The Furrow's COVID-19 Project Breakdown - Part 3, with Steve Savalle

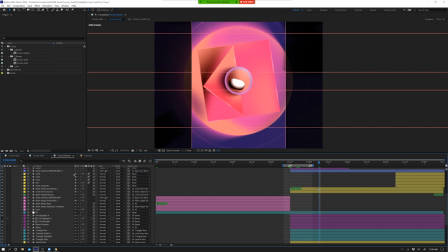7:48 Yeah, no, that's a great question. Because when you get design frames like this, especially Alan did a wonderful job kind of setting the standard of our line, it was more of the be preventative, not reactionary. So you have these looming shapes that are coming in and keeping it super simple, you get this force field that builds it out and kind of expels them away.
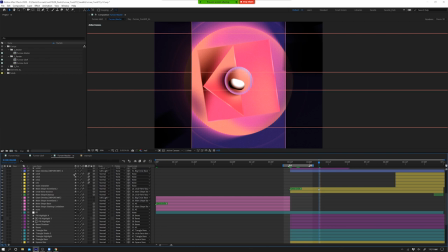8:07 So when it came to coming up with how is this going to loop? How am I going to have this all move? And then you look at I'm animating with some of the best people in the industry. Alan is one of my favorite designers, so I can't mess up his work. All I did was I relied on what I knew that I could do well.
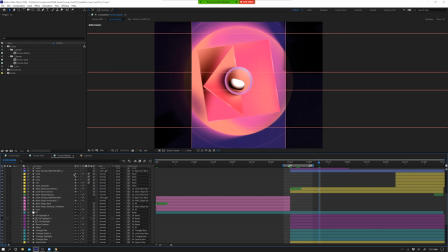8:22 And that's just stripping away any type of plugins, any type of effects, like that stuff's just not needed in my opinion, and just relying on good, clean animation. So I just focus on position, scale, rotation, and then your mask paths or your paths. And then just building that up in layers, seeing how does this work?
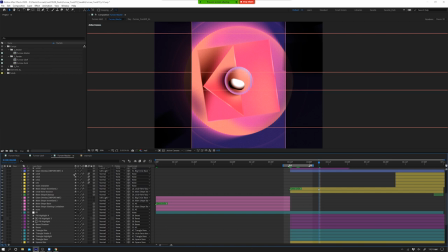8:39 How does this react with another thing as it's moving so like to quickly show an example in the beginning here i have our hero circle kind of moving around it's supposed to feel a little scared like things are closing in and then it tries to fight its way out but unsuccessfully and i
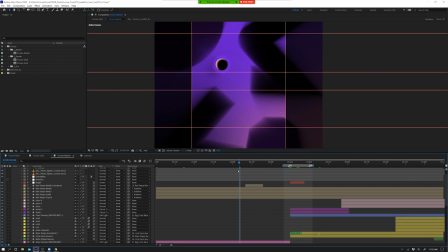8:55 have it kind of fly down and it hits this little octagon shape here you can do a quick ram preview so it flies down and it bounces off of that so ignoring all the complexities you see if you know how to animate a ball bounce you know how
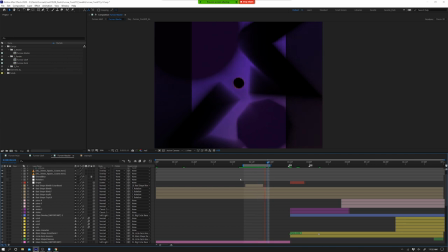9:13 to do exactly what I just did it hits bounces off but I wanted there to be secondary motion I wanted there to feel like something happened I didn't want it just to kind of be stagnant so I gave a little bit of rotation to that shape and then I added a little bit of a color shift just so your eye went there so it felt like there was something a little bit more purposeful so again stripping away
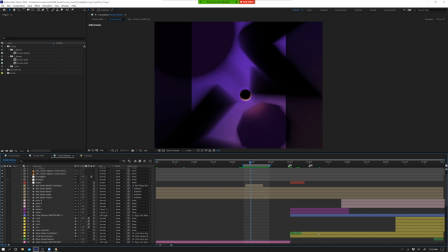9:33 everything all i did was animate the position the rotation and then i gave a little bit of a color hit yeah i like how um even thinking from like a high level story perspective you know you've you've got this shape i know like i think alan's original design was uh for that one
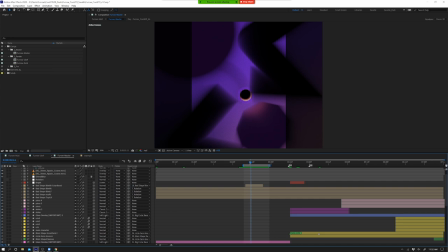9:48 frame was just the darker shapes with the ball kind of like you know seemingly in this ominous space um but you mentioned just now you said you know kind of making it feel fearful uh it's kind of like you have the ball kind of do like a little bit of a movement and you have it pick up pace when one of the other shapes comes close by as if like saying oh no i need to get away from
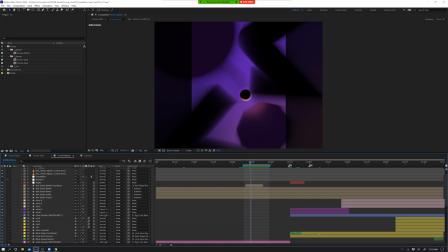10:06 that and then you kind of have it do a little bit of a couple like frantic movements before it runs into that as if it's saying like you know hey i was afraid and then you can kind of echo that idea of how like the the shapes are closing in on it to where like it can't escape and it running into that other shape was something that you know was just like an extra delightful moment that wasn't a part
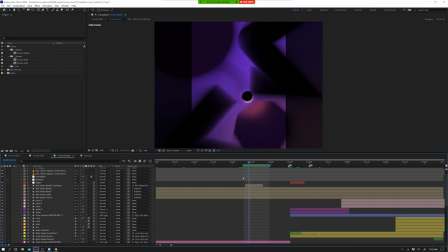10:24 of the design but it helped echo the story piece which I think was, you know, really, really smart, especially it kind of led into, you know, that next transition where it all explodes out as if it's like, you know, I can't get away from all this. I better, you know, push all this stuff away. So very, very cool setup there.
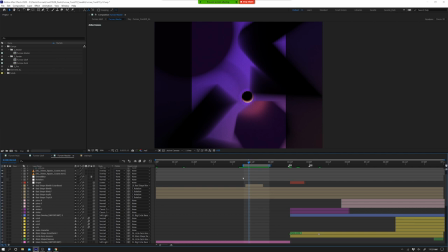10:40 Thanks. I know that wasn't really a question, by the way. That was more like, you know, just hinting on the fact of like, you know, your process, you know, how you thought through some of that stuff.
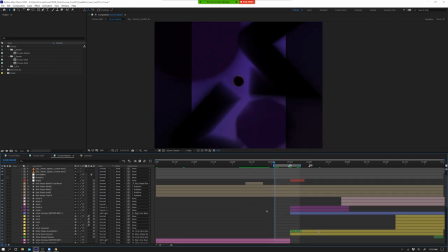10:51 So, well, for example, just to quickly piggyback off that in like a 10 second response you see the looming shapes you know what our line is so you can kind of get that sense that things should be closing in but i asked my 13 year old daughter i was like hey what do you think like when you look at this how do you feel and what would your approach be and she's like i would have the shapes attack this little
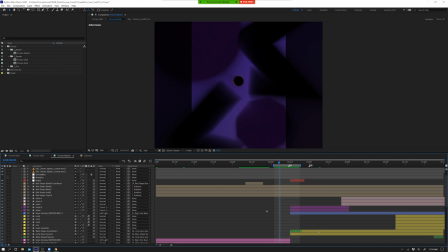11:09 circle and i was like perfect so if you ever get stuck ask for a little bit of outside help from somebody who doesn't have an animation mindset oh no absolutely so like even uh you know in that next transition
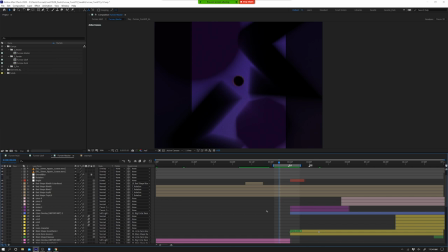11:22 I know initially you kind of had like the shape reveal and I think you and I had a conversation of how we would get back to that initial frame so I know like you kind of have the shapes explode out do you want to talk through how you got to the the looping aspect of it where like kind of launched off and then some of like
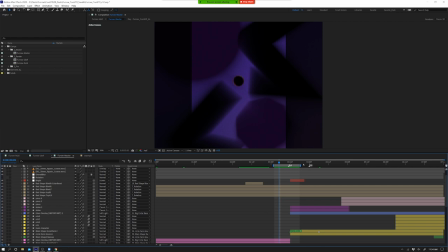11:37 the the things that we did to enhance that movement to make it work yeah absolutely so the idea was how do you get from this dark to this light and this explosion is what felt the most appropriate for this so as you kind of scrub through what I have going on
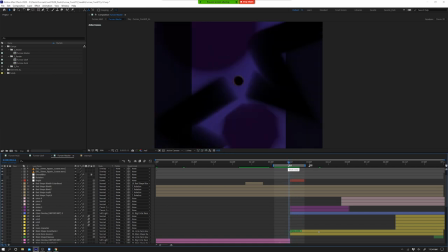11:50 here I have these shapes popping out but again think of a ball bounce when it hits it flies out and I wanted this to feel powerful so
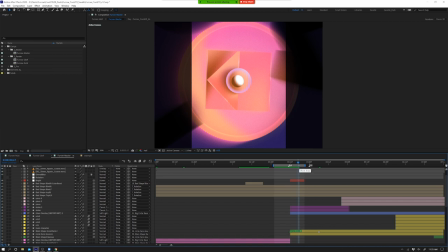11:57 I don't really have it easing out I have it easing into its resting point so I have all these shapes kind of exploding out in our one big circle kind of condensing in and I liked the contrast of those movements I thought that that amplified it a little bit more it brought your
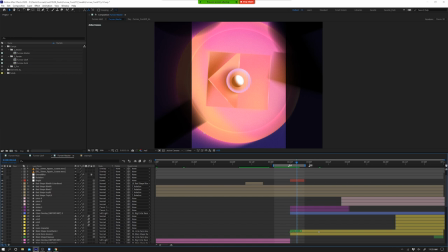12:13 eye center rather than make everything feel like it's a shock wave out but still felt impactful and then like i said i layer things so that's just a whole bunch of scaling but in my comp at that exact same point of time i do something with optics compensation which is almost like a
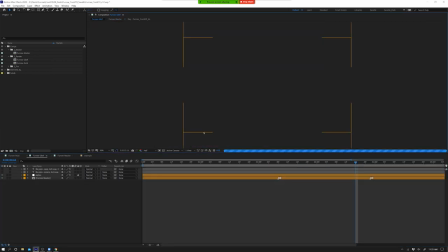12:31 lens distortion so if i turn this off you can see it flattens it
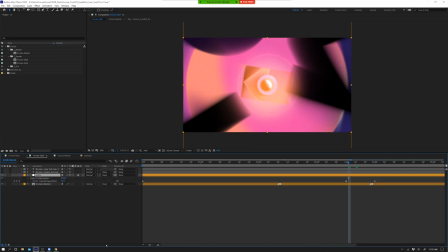12:36 and as i turn it on it opens it up a little bit more by opening it up a little bit more it just gave that extra little impact and push so that was kind of my mindset behind the quick little hit blow up. And then for the looping part, looking at all this, it would have been really easy to collapse everything in on itself, all of the shapes.
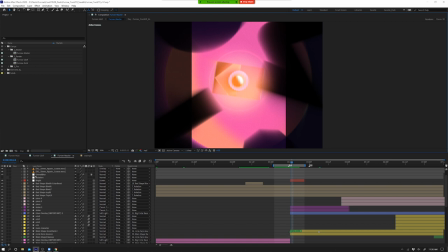12:55 But I always try to say, all right, what are the first few things that everybody would want to do? And then I try to push a little bit past that.
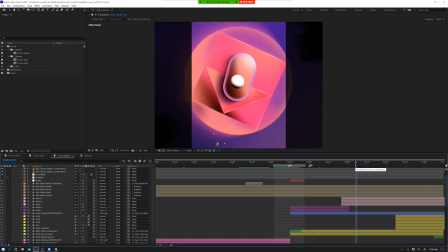13:03 In this case, having everything collapsed in on itself didn't make any sense because why would this force field just kind of disappear and leave you on your own? So slingshotting our hero character away from all of the danger felt like the smoothest way to keep a nice little loop going on. I love it.
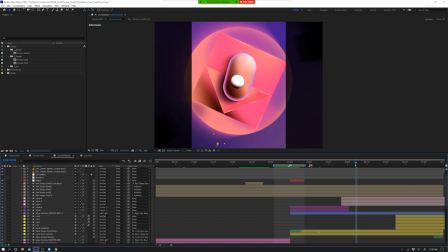13:20 And I know so like you hit on secondary action and it's fun to kind of like as you step through the frames, you can see you didn't have any one thing that was like, you know, over the top. It seems like you layered a lot of stuff. So it's like, you know, you've got the light shift, you've got the lens effect, you've got the, you know,
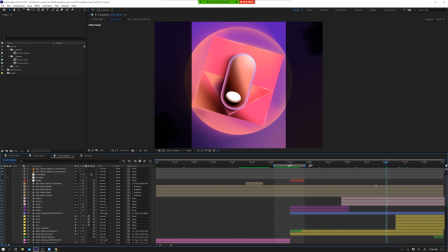13:37 additional like circles that kind of play off the, the design that like, kind of like emit out from that, um, you know, you have some shape, like distortion happening when like the, the ball is hitting the bottom with some little particles that come off. So it's like, you know, as you transition between those two, those are the, the little things that,
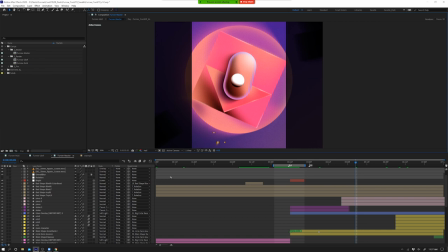13:56 you know, the motion designer adds on top of whatever the design work is those in between frames. But it's like, whenever I feel like you layer a bunch of those types of effects, you end with this like, you know, beautiful transition that, you know, seemingly was a little bit different than, you know, just a straight like tweening or morphing between the two.
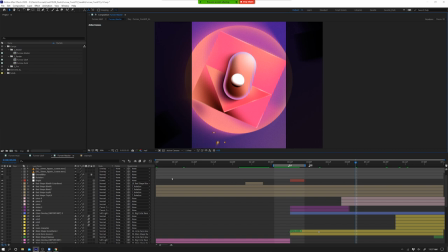14:14 So maybe do you want to go into like some of the layering that you kind of built here as far as like the lighting, the adjustment layers, and maybe even some of like the secondary movements themselves, like the actual keys and stuff like that? I think that might be pretty cool to see. Yeah, absolutely. Let's kind of focus in on some of these shapes as an individual.
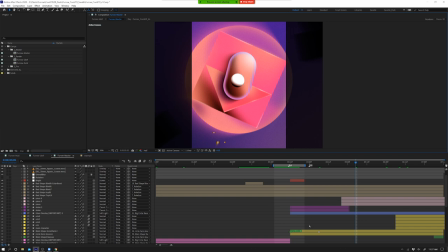14:32 So let's not look at everything as a whole. Let's look at just individual shapes. I was very lucky. Alan built this in After Effects as an animator mindset. So when it came to animating, I got to take his file and just get right into it. Like certain times I'll just rebuild things because it's easier and I understand it. In this case, I didn't have to do too much.
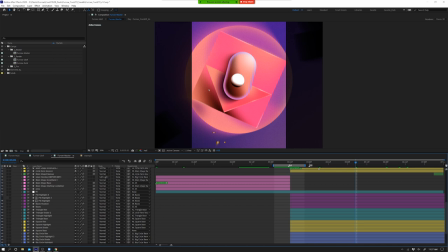14:50 But if I start to go through this and I'm gonna turn off some of this stuff to make it a little less busy for you to see. If I turn off the noise, now we can start to see that there's soft gradients going on.